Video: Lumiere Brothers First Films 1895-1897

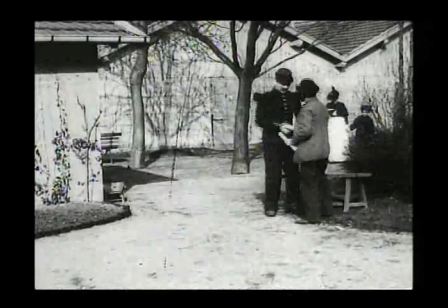3004s
it shows a very, very good sense of space.
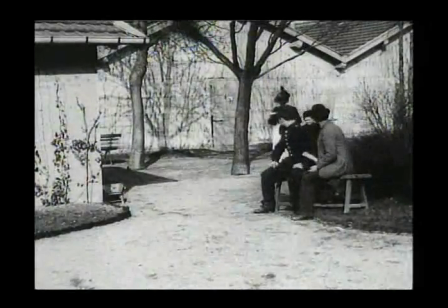3009s
The Lumiere did a lot of comedies with the army as a subject.
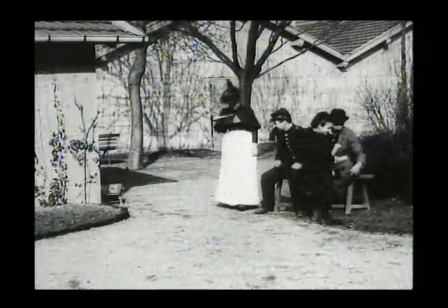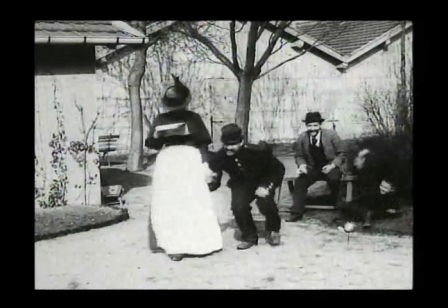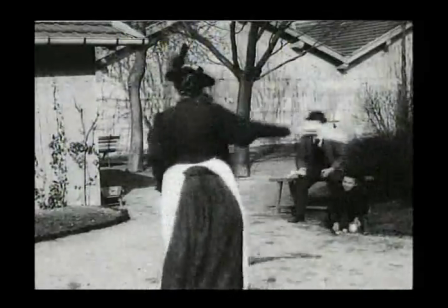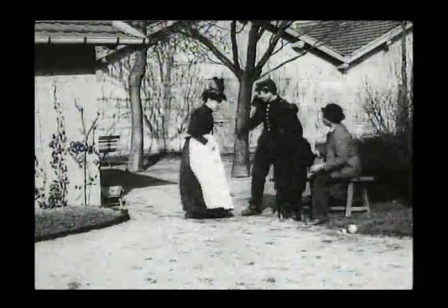3032s
And look on the right again, there was a character who was commenting the action and showing that you had to laugh,
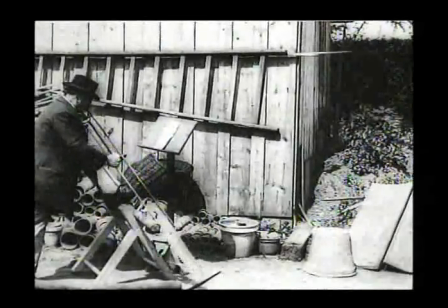3040s
like in the scene on television now, where they tell you to applaud.
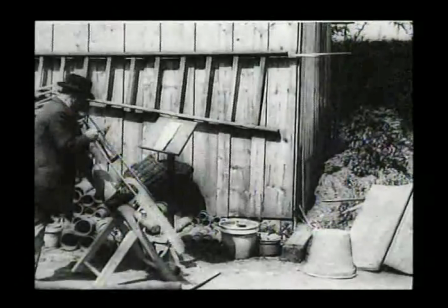3045s
This film is called The Music Lover Wood Sawyer.
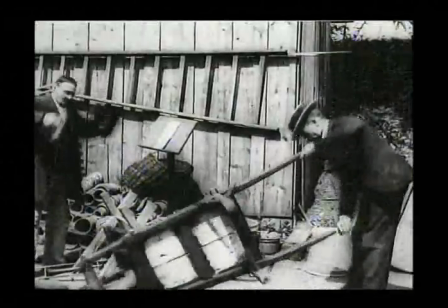3050s
What you have to look is the seriousness of the acting.
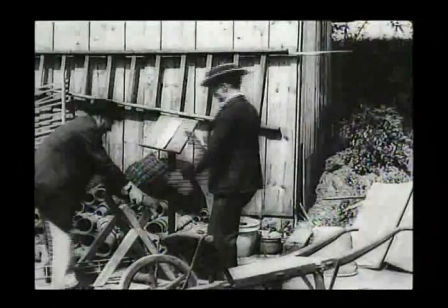3057s
I mean, they are not playing like if it was a comedy.
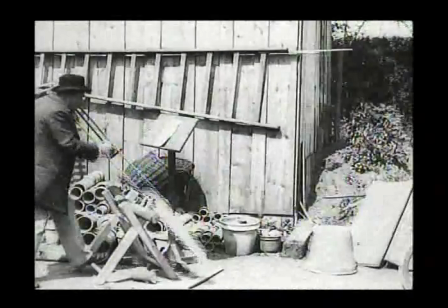3064s
They are like in some later Laurel and Hardy, playing very slow with a lot of sincerity,
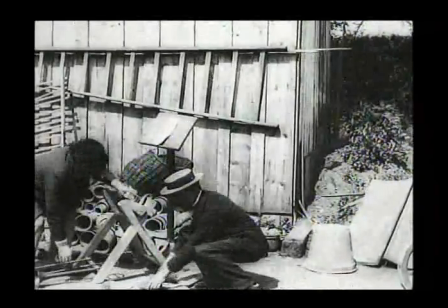3070s
and it increases the absurdity of the idea and makes it much funnier.
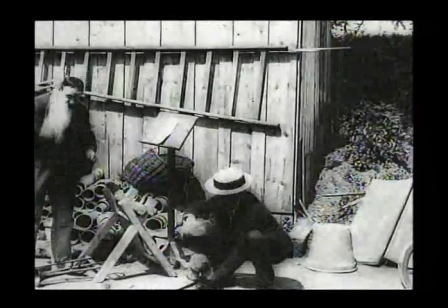3078s
You see, the guy is he's sweating,
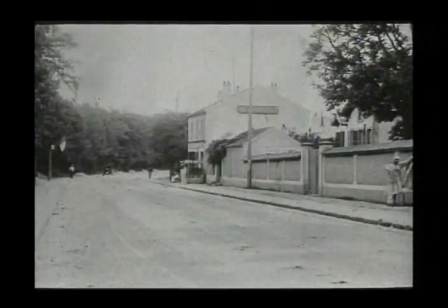3081s
it's a real work, and it gives a kind of truth to that comedy, which is very good.
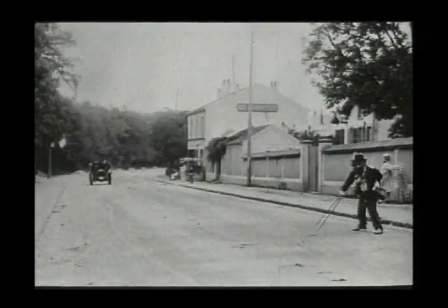3088s
This film is a tribute from the Lumiere to Georges Méliès.
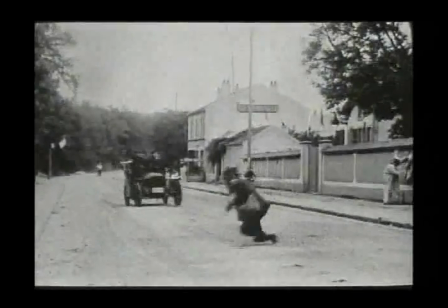3092s
Look.
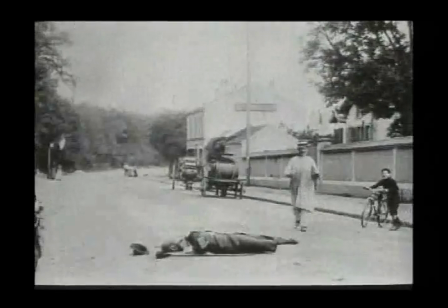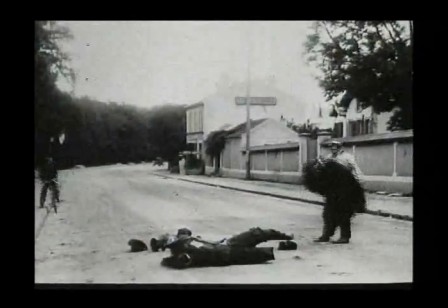3102s
Very effective. And
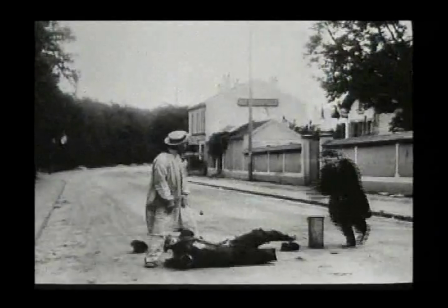3109s
it's a film which was totally unknown until a few years ago.
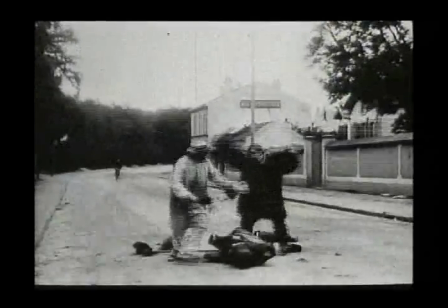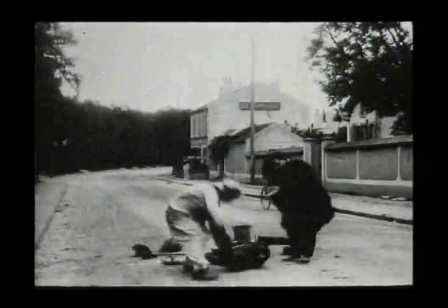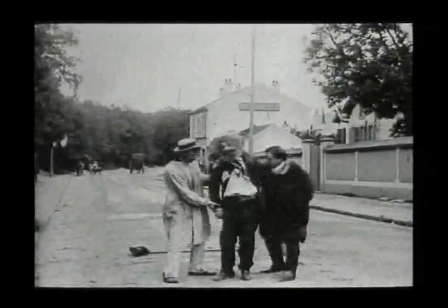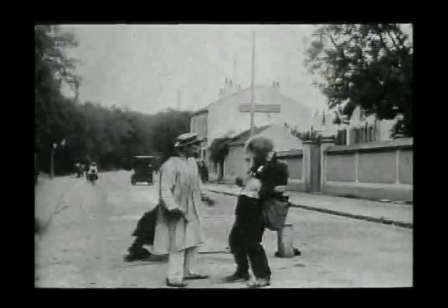3132s
The poor guy looks like Boudu in Jean Renoir's film,
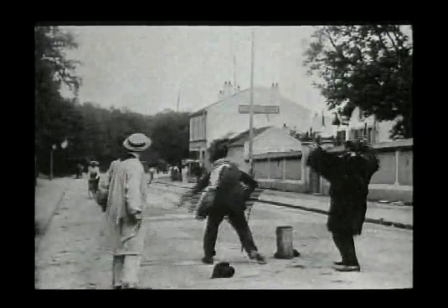3137s
and it's one of the rare films done by Lumiere which is edited.
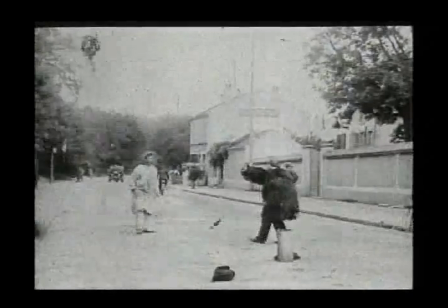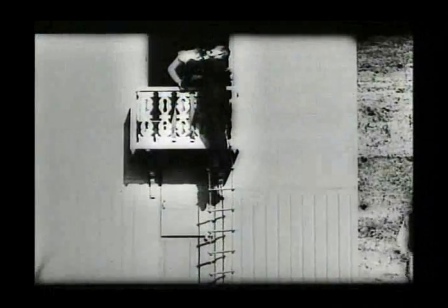3149s
A version of Romeo and Juliet called The Lover in the Bag.
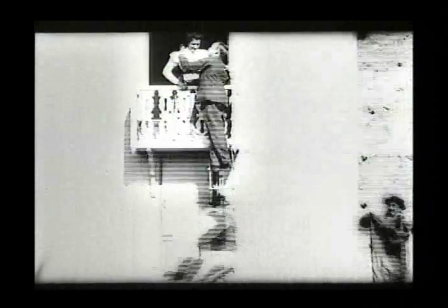3155s
It's another comedy, and it's again done with a set, clearly.
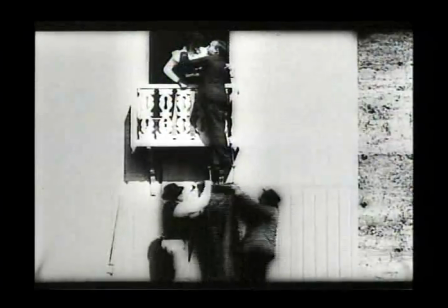3162s
It's shot in a kind of studio,
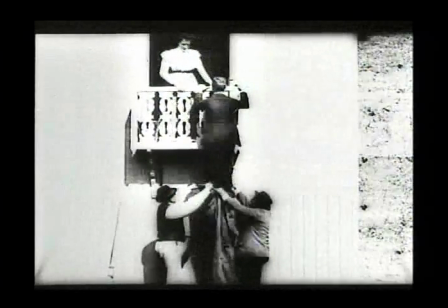3165s
and the rather free adaptation of Shakespeare.
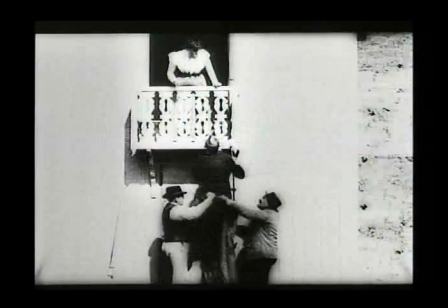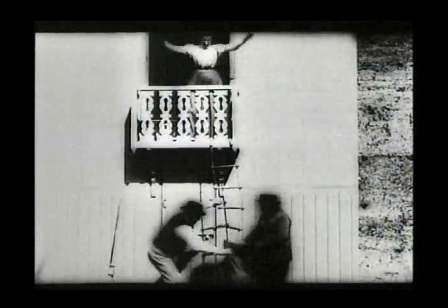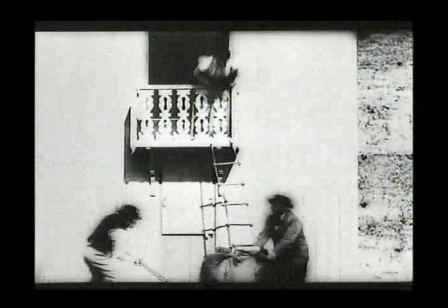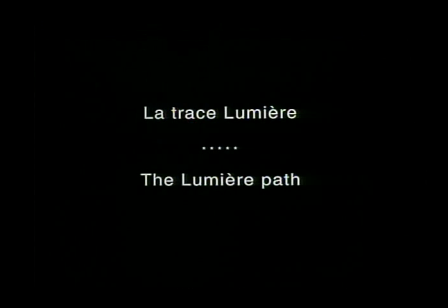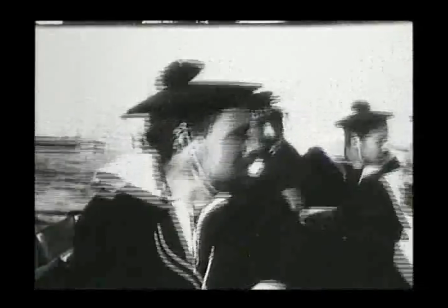3192s
What we call the Lumiere Pass are all those marvelous films
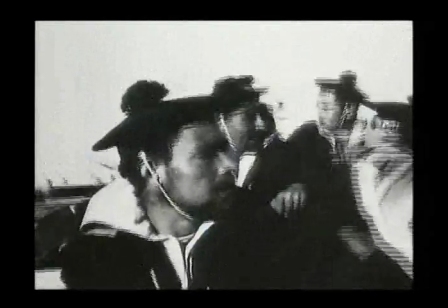3198s
which you could find in the cinema 10,
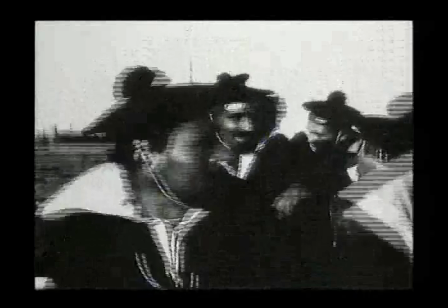3204s
15, 20 years, even 30 years later, like this very, very powerful film, very powerful images,
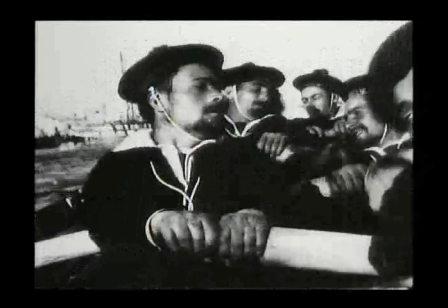3213s
which could be in the Russian films of the middle 20s.
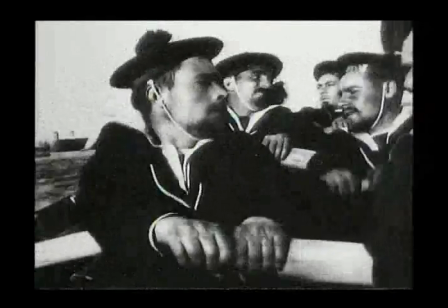3217s
I mean, the camera is in the boat, very close to the characters, and it is the proof of the freedom of mind, the freedom of
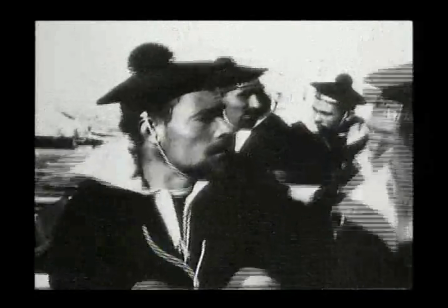3228s
the artistic freedom of Lumiere, who was doing all kind of subject and all kind of composition and framing.
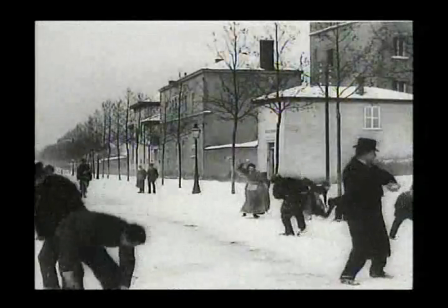3237s
This is a masterpiece with a lot of action, a lot of movement, shot not far from the Lumiere Institute.
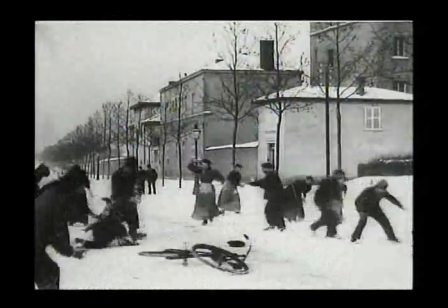3245s
It's called the Snowball Fight. And look at the number of things which happens in less than 50 seconds.